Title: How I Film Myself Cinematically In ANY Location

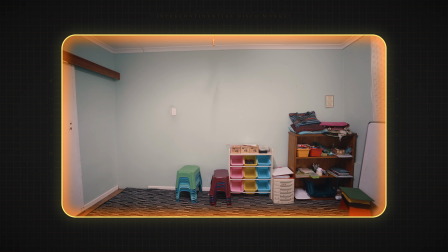0:00 how I made this room look like this.
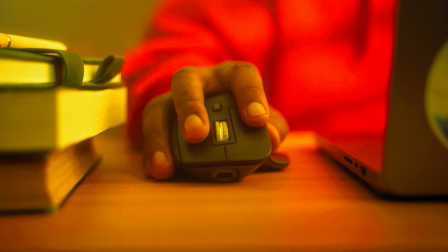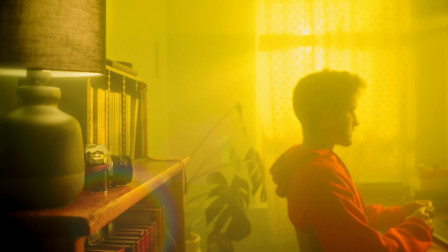Yes, I'm also using this empty room to shoot the talking head scene because I am too lazy to set up something somewhere else.
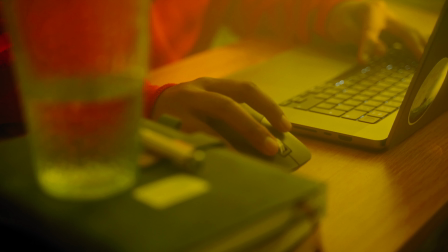0:22 Okay, so I'm shooting a video and one of the scenes is a montage of me editing a video, and instead of using the same room that I normally edit in that I've been using for a while now,
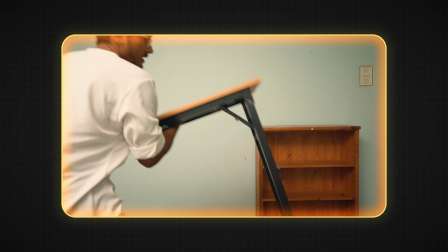0:32 I've decided that I was gonna look in the house for an empty room that I can totally start from scratch.
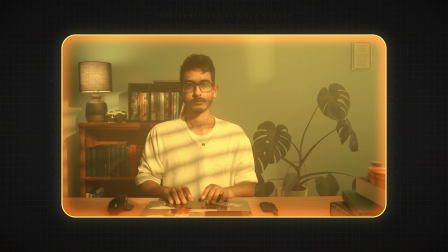0:37 I can design a totally new room to edit in. I don't like the way this light is positioned, so I'm gonna move it. Made it bigger. Okay, I kind of like this, so this is what we're going for. I changed it. Continuity ruined. Okay, so there are 4 things that are going to mainly build up the scene. There's going to be props, which is any object that the actor interacts with.
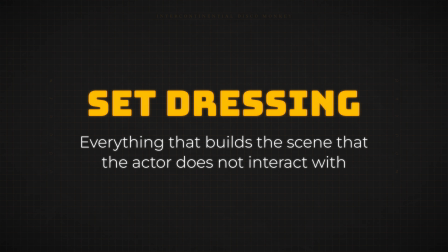1:03 And then there's going to be set dressing, which is everything that builds the scene that the actor does not interact with. So for example, a chair in the background, or a photo in the background, or a clock,
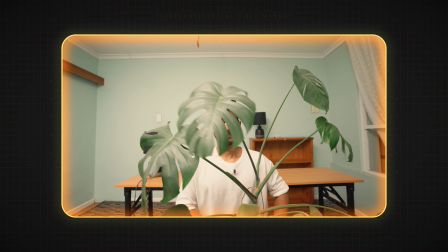1:13 or a table, or a plant, anything that kind of dresses the scene up and builds it for what it is.
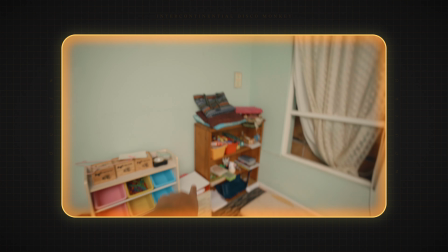1:18 Okay, so as you can see here, there's a bit of a mess that I need to clean up before I can actually start.
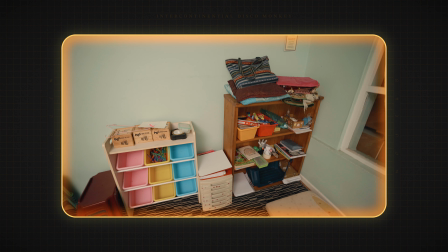1:23 I might actually leave this cupboard here because I'm going to use it for books probably, but then everything else I'm just going to clear away.
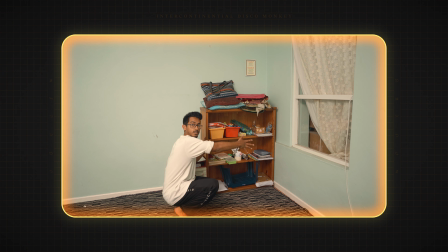1:30 I'm going to keep these shelves, but I'm probably going to get rid of all this stuff. Oh my god.
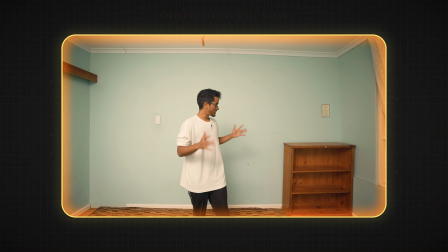1:38 Okay, that took a bit longer than I thought it was going to take. Yeah, so the room is basically empty. I have the shelf which I want to keep. But overall, I think I'm now going to start populating the scene. I'm going to probably start with the table because that's the biggest object, and then I'm going to start, spitballing more or less where I'm going to put things.
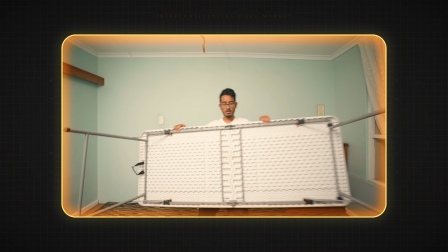1:55 Yeah. Oh my god. I'll just have to go with it.
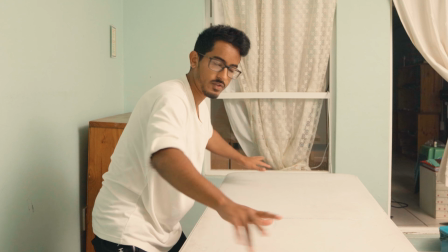2:05 Imagine cool things on this table and a laptop.
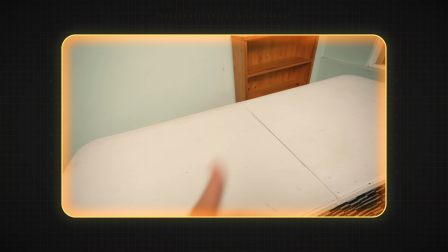2:08 As you can see, this is not the table surface that I want, so I'm probably going to try and find a cloth or something to cover this up.
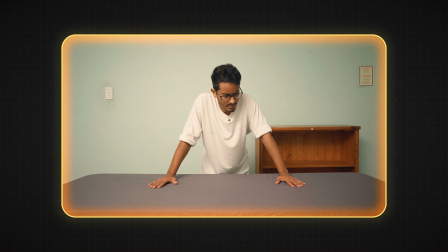2:16 This is the pain of experimentation. So I realized that I don't really like covering the table up at all with any cloth. So I'm going to bring in another table that's made out of wood. Oh my god. No.
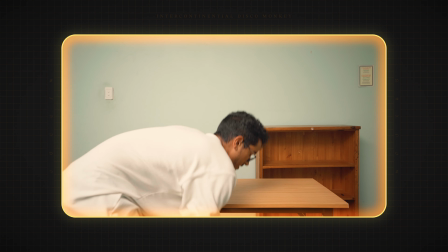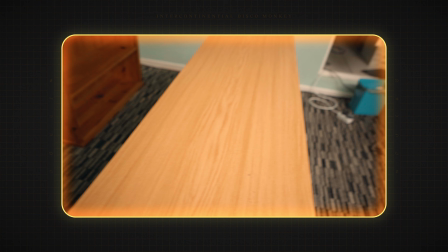2:36 I'm fine. As you can see here, this table is very thin. I wanted to add like props and stuff to make it interesting, like I said before.
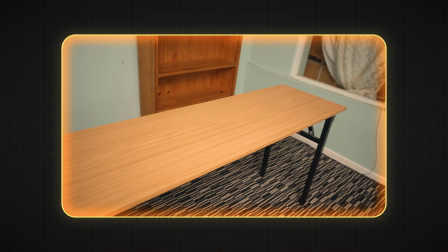2:45 But I don't know if I'll be able to fit everything on here. I might have to just figure something out. But yeah, this is the table we're going for.
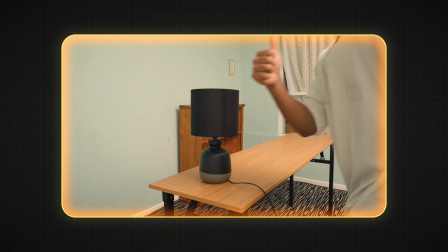2:52 Always got to have a lamp.
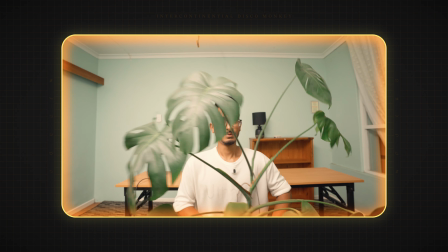2:56 My mother's plant. I'll be taking good care of it, don't worry.
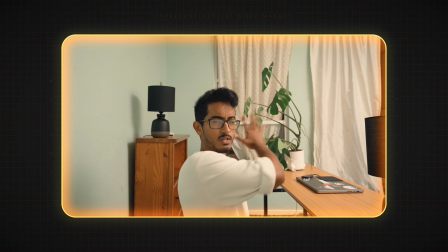3:02 So I've decided I'm probably going to mainly shoot this way instead of towards the table.
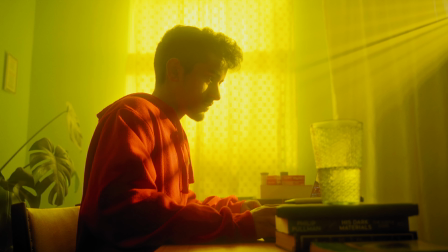3:07 As you can see here, I'm probably going to switch around and shoot mainly this way against the light. And I'm going to have light streaming through those windows over there.
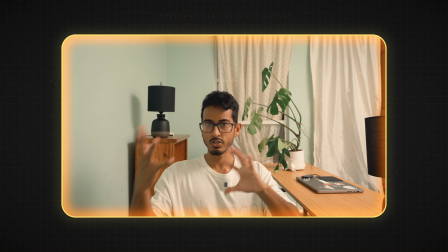3:15 Because it's more simple, I'm constricting the scene. And then I'll just have a lot of different shots tightly onto the different elements of the subject, of the actions that's happening.
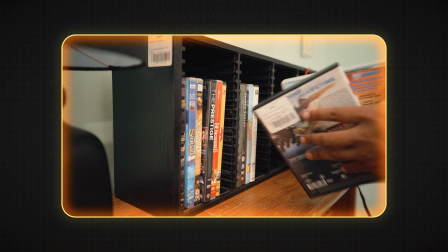3:24 I was also thinking when it comes to set dressing, I was thinking of surrounding the subject or me with elements of creativity.
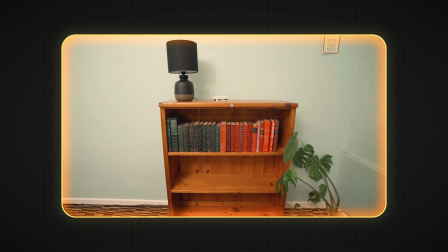3:31 So like books, so like a typewriter that I have, you can see here.
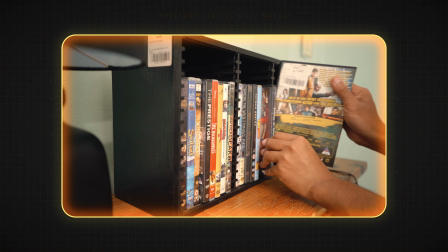3:35 Even like an old camera if I decide to use it, DVDs, or anything that just surrounds the character with inspiration, that kind of stuff.
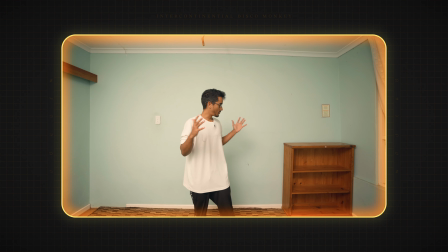3:42 And coming back to the color of these walls, I don't know exactly what the color is, but it's kind of like a greenish turquoise kind of look,
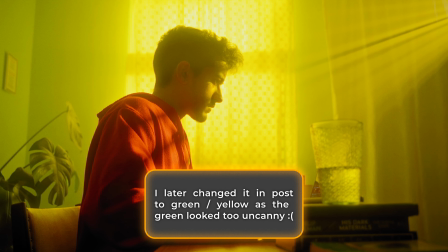3:48 which is good because I am going for kind of a green feel to the overall predominant color I want. If I can in the scene is going to be green, and then for me as a character I want to have a red to symbolize passion and inspiration.
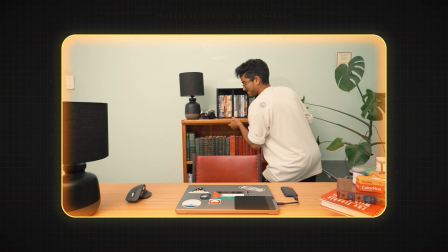4:02 It's a lot of moving things around. It's a lot of experimentation.